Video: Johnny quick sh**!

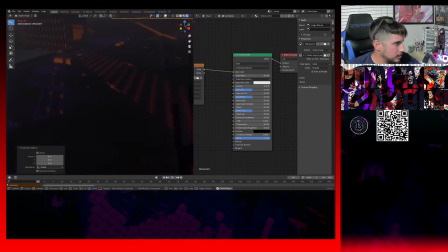4:09 Don't mind the concrete, but like over here, see, like it's kind of the picture on the ground. The reason why I did that is because like I didn't really have a ground to work with in the photo. Everything was taken up by buildings, and so I just went ahead and just slapped the ground on the floor,
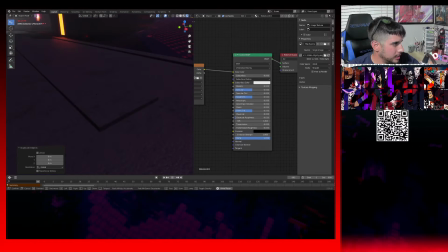4:26 and then I started to fill it up with concrete, which these are like concrete textures that I made, procedurally generated,
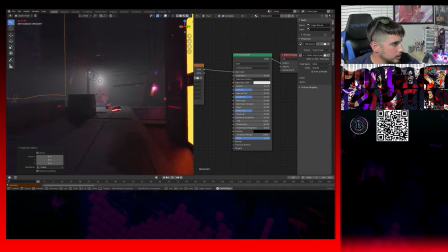4:36 onto the street just to make it a little more real looking, So I'm gonna fill in these parts here with like ground.
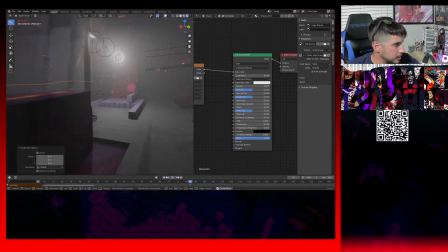4:44 I wanted some sort of placeholder. There go the cars. So yeah, this is a shipping yard, impromptu.
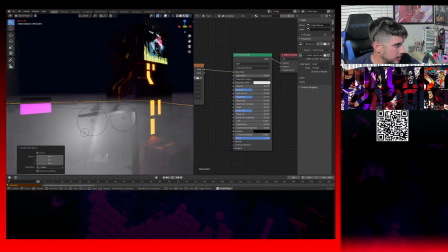4:52 Don't really have anything done here. That's supposed to be a crane, not a light post.
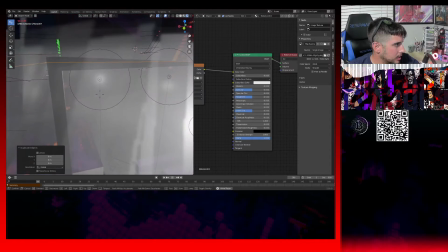4:58 I know it looks like a light post, but it's actually like a crane mechanism. There's a lot of lights in this area because, you know, it's a shipping yard.
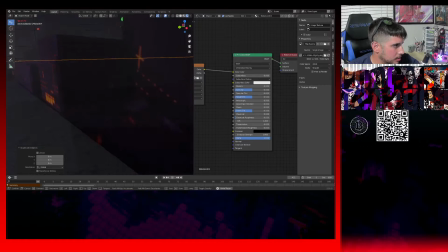5:06 There has to be a lot of lights involved. Let me actually get rid of this overlay.
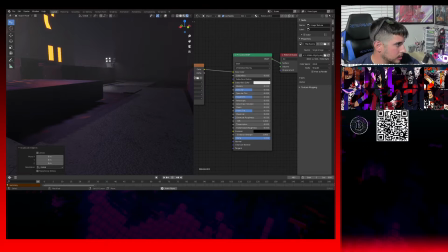5:13 That way it's a little cleaner. There we go. Okay, so that's that.
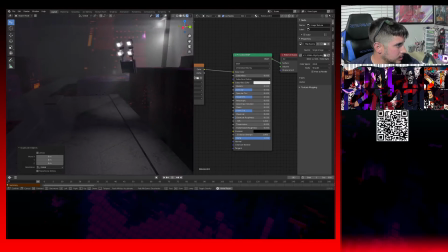5:19 These are floating street lamps, and reason being is because in the future, I pictured street lamps to float.
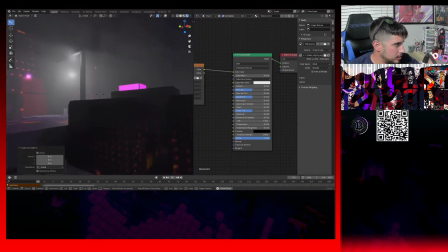5:28 Makes sense. Okay, so let's move on to this thing.
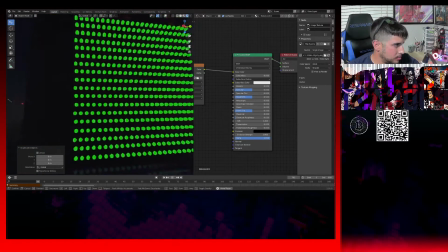5:33 Okay, so this is a bunch of light bulbs. They're all individual.
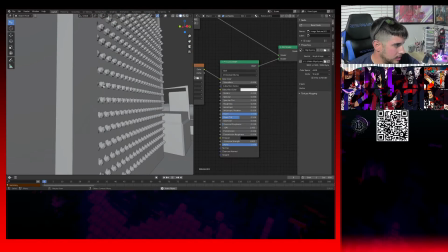5:37 If we go here to this, so you can see these are all light bulbs that I just made a huge array out of.
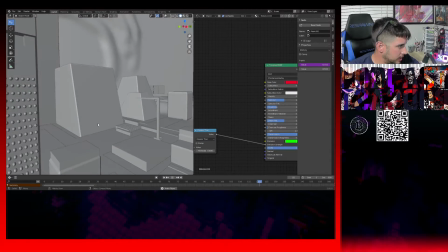5:43 It was pretty complicated to make the array.
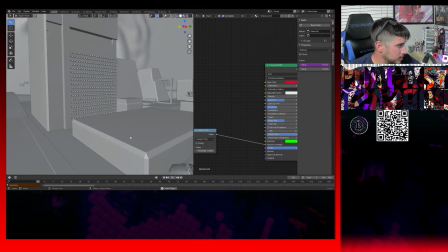5:47 It's not rocket science, but in simple terms, it's like I made one and I made it flicker.
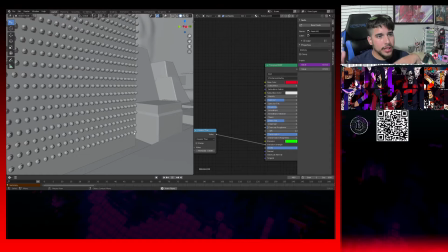5:54 And then I made the second one, I made it flicker as well, but on offset. And then I made the third one more different than that. And then I made an array. And then I basically, so an array, you know, you multiply the items.
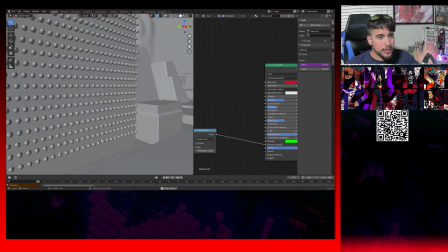6:07 Then I joined the array, like I applied it. Then I separated all the bulbs as loose parts. So that way I had multiple objects again. And then I started messing around with the other bulbs that I didn't mess with and tweaked them some more and gave them all individual
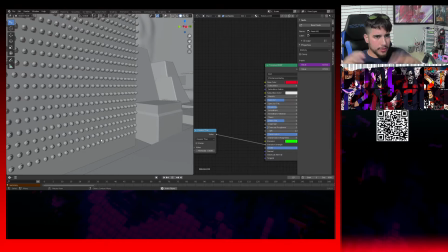6:26 parameters to work with and flick on and off and on and off, kind of like a computer. And then basically just made an array of that and made an array of an array and an array and an array of an array.
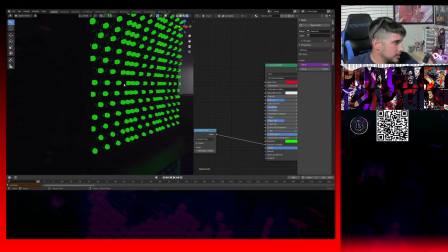6:36 And eventually you get this, which is, we press play here. It's working kind of like a casino light.
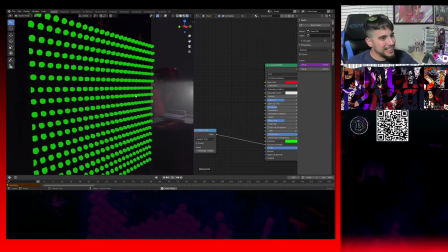6:45 I didn't expect it to work out like this, and maybe I can do more cool things with it in the future. But as of right now, it works, and it's working like a casino light. So, like, you know those like billboards that you see in like Las Vegas that kind of move like this,
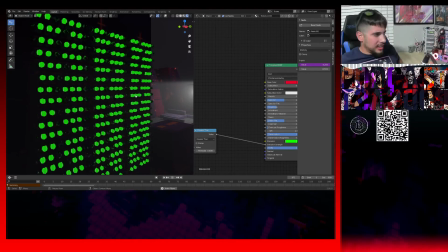7:01 or like maybe like a concert, like a DJ concert, like that's more or less how it's gonna move. And it's a lot of it is like out of sync, but it's doing this like weird dance that I find very pleasing.
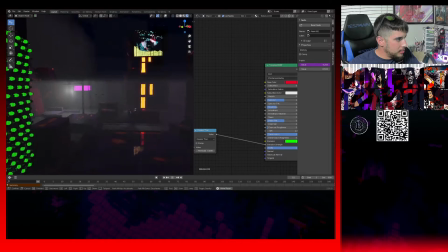7:14 And so I grabbed that and I basically said, all right, let's just slap that onto this one, right?
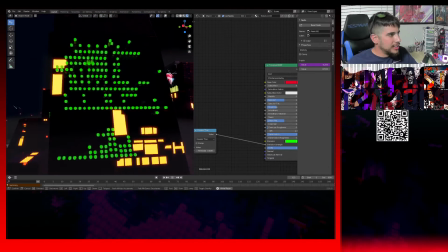7:21 No, not this one, right here, this one. And what I did here was I just started like deleting random ones and just making it look like a little more jagged,
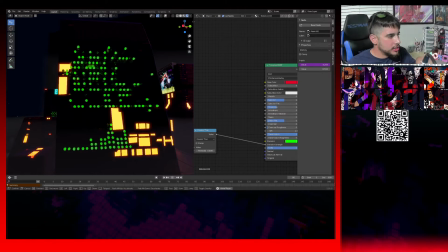7:30 you know, have more edges and be just more scattered. So I just started deleting like random ones and eventually we got these two buildings right here, which look pretty cool.
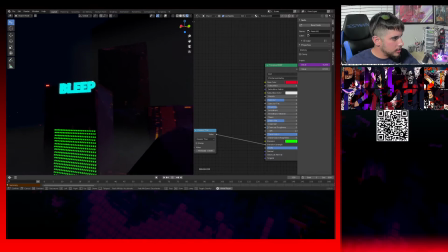7:42 Up there you have the Bleep Tower. It's a social media company, Bleep.
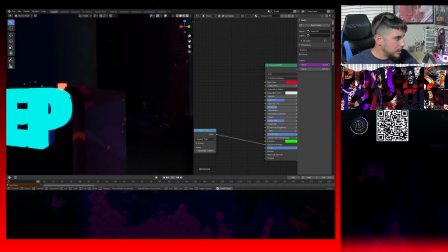7:48 Get on Bleep, you know, whatever. Up here we have little particles sticking out of the buildings.
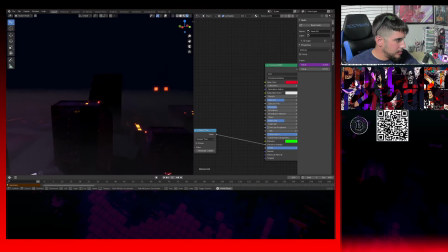7:56 Supposed to look like, you know, like flashing lights. For some reason they're not flashing right now.
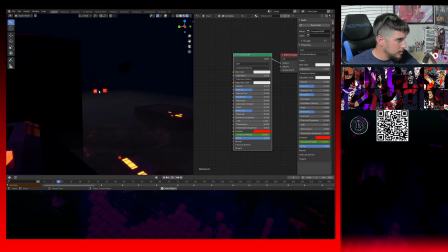8:03 They were supposed to be flashing. Oh, look at that. Oh, look at that. Now they're flashing. Okay, maybe because I need to extend the flash. Yeah, that's probably it.
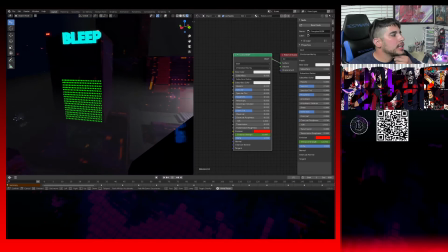8:13 I have this running at 900 frames.